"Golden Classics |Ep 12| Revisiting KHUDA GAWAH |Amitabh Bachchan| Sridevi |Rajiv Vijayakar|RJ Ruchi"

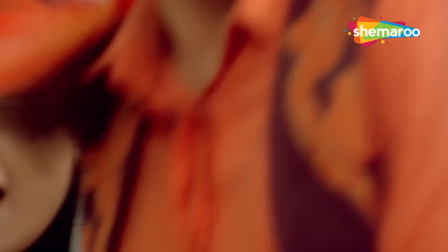34:26 जाए तो ये उसी गाने का सेकंड पार्ट है जिसका आप सभी को बेसब्री से इंतजार है, यानी कि तू ना जा मेरे बादशाह।
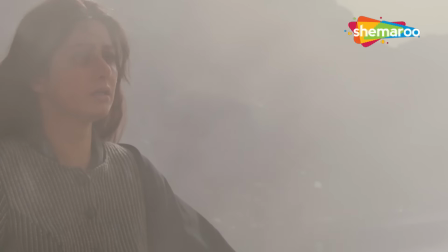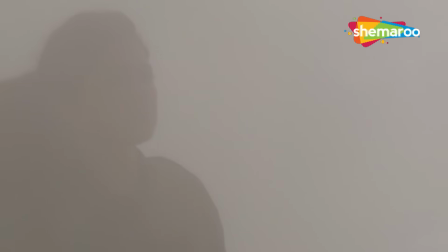34:41 अलका याग्निक और मोहम्मद अजीज का ये वर्जन उस वक्त फेड इन होता है जब
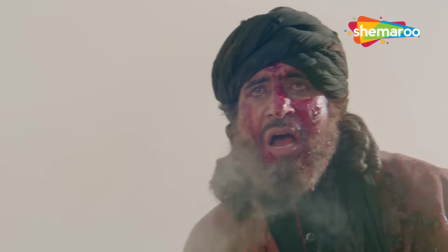34:46 बरसों की जुदाई के बाद बेनजीर और बादशाह खान आमने सामने होते हैं।
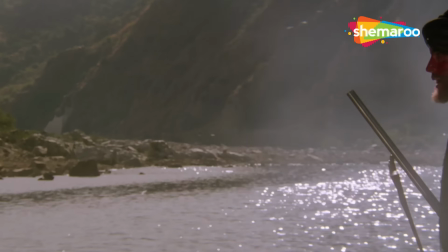34:54 इमोशंस को इन्हांस करने के लिए मुकुल आनंद ने इस गीत के जरिए दर्शकों
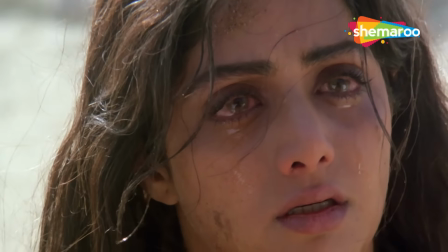35:00 को बादशाह खान और बेनजीर के जज्बात से जोड़ने की कामयाब कोशिश की है।
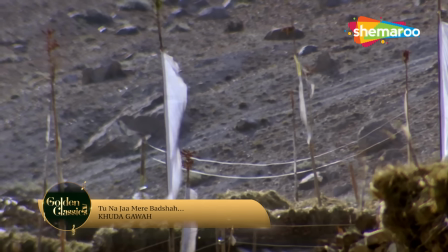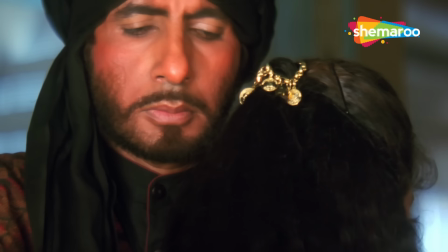35:11 फाइनली हम आ पहुंचे हैं उस मकाम पर, उस गाने के साथ जिसके लिए आप कितने बेताब नजर आ रहे थे और जिसे
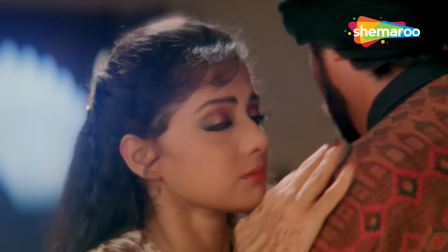35:19 बिना किसी लाग लपेट के इस एल्बम के बेस्ट सॉन्ग का रुतबा हासिल है।
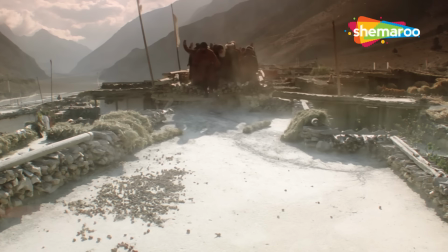35:26 मोहम्मद अजीज के साथ साथ अलका याग्निक भी इस डुएट सॉन्ग को अपने करियर के कुछ बेस्ट सॉन्ग्स में से एक मानती है।
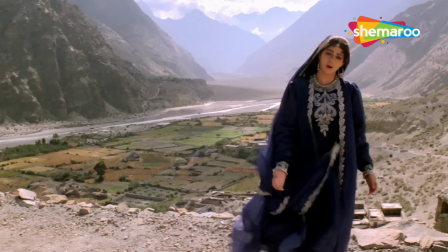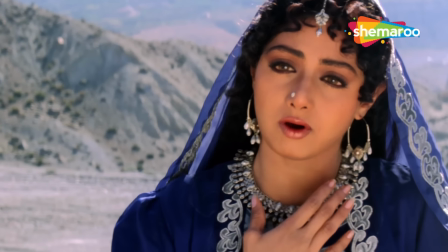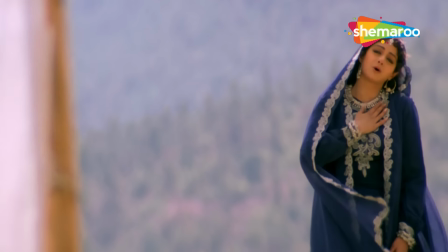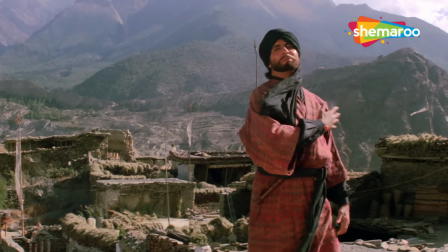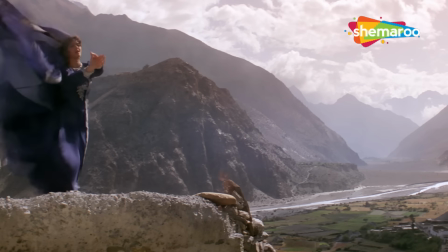36:15 बस्टर सॉन्ग को लक्ष्मीकांत प्यारेलाल ने कुछ अलग ही अंदाज में पेश किया था।
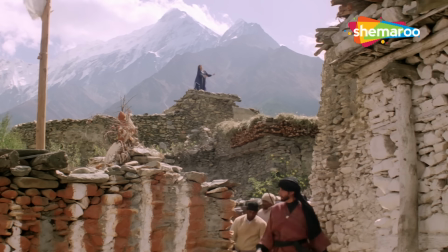36:20 इसमें ना तो रेगुलर सॉन्ग्स की तरह मुखड़े अंतरे का पैटर्न है और अफगान म्यूजिक कल्चर को
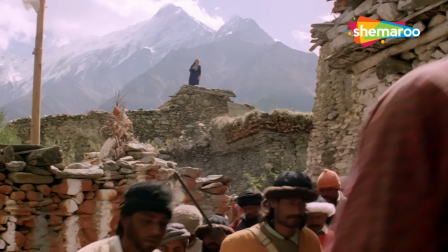36:25 फॉलो करते हुए गायकी में ना ही किसी तरह की हरकतों का इस्तेमाल हुआ है।
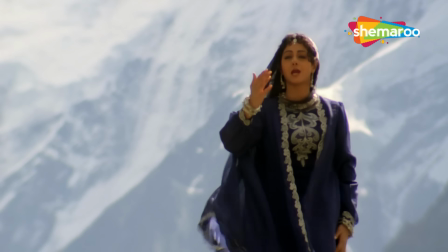36:30 पूरा गाना स्ट्रेट नोट्स पर बेस्ड है, जिसके चलते इस गाने की सादगी ही इसकी USP बन गयी।
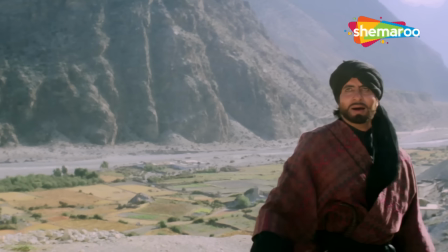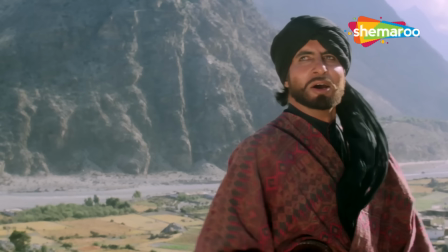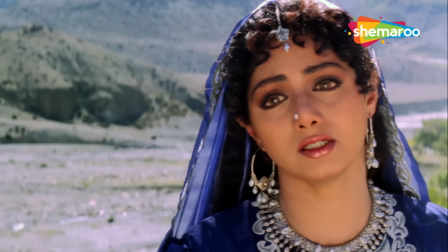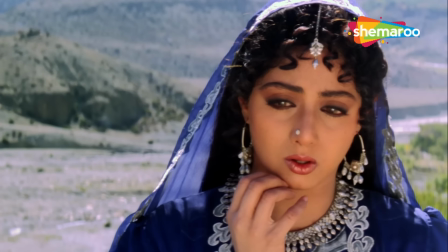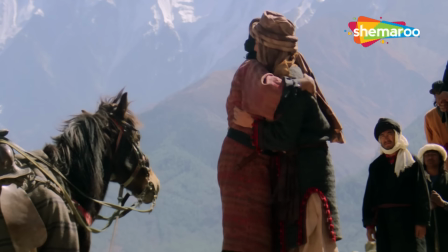36:56 वायलिनिस्ट अमर हल्दीपुर ने बताया था कि इस गाने में बजने वाले वायलिन को लेकर प्यारेलाल जी कितने ओवर कॉन्शियस थे।
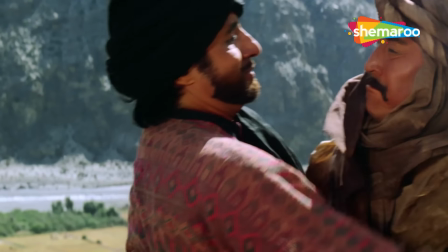37:04 वो चाहते थे कि उनके वायलिन से अरेबिया, लेबनन या फिर इजिप्त नहीं, अफगानिस्तान की पाश्तो फीलिंग्स झलकनी चाहिए।
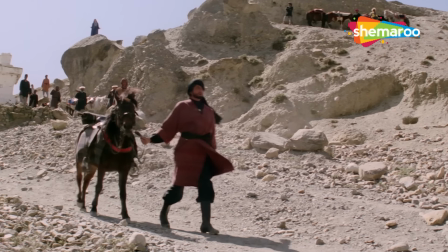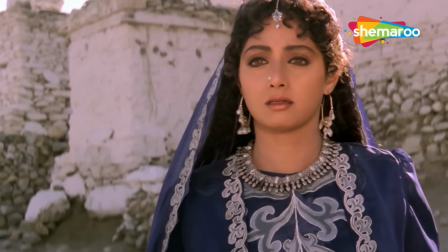37:19 धुन और अफगानिस्तान की रगेड ब्यूटी के अलावा इस गाने को चार चांद लगाने का काम किया है श्रीदेवी के चाम ने।
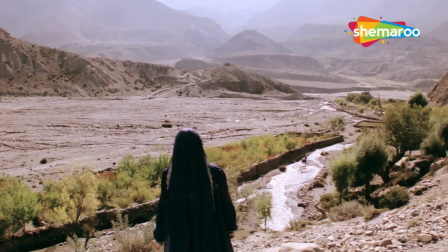37:27 वो अपने कैरेक्टर बेनजीर से इतनी घुल मिल गई हैं कि उन्हें देखकर लगता ही नहीं कि वो कैमरा के सामने परफॉर्म कर रही हैं।
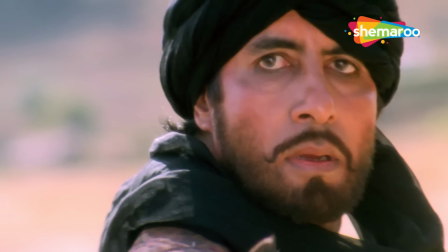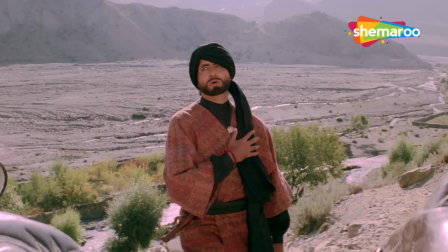37:49 गाने के विजुअल्स में अफगानिस्तान की खूबसूरत लोकेशंस को एस्टैब्लिश करने के लिए वाइड एंगल का काफी इस्तेमाल हुआ है,
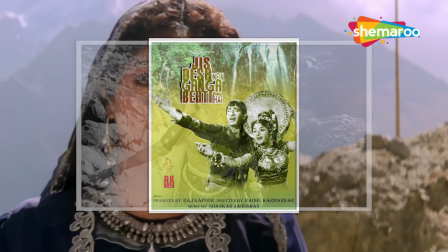37:56 जिसे देखकर जिस देश में गंगा बहती है के सुपर हिट सॉन्ग ओ बसंती पवन पागल की याद ताज़ा हो जाती है।
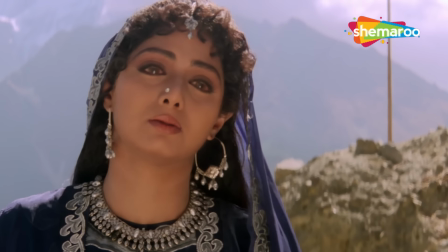38:03 तो अब आप इस गाने को एंजॉय कीजिए और मुझे दीजिए इजाज़त। फिर मिलने के वादे के साथ खुदा हाफिज़।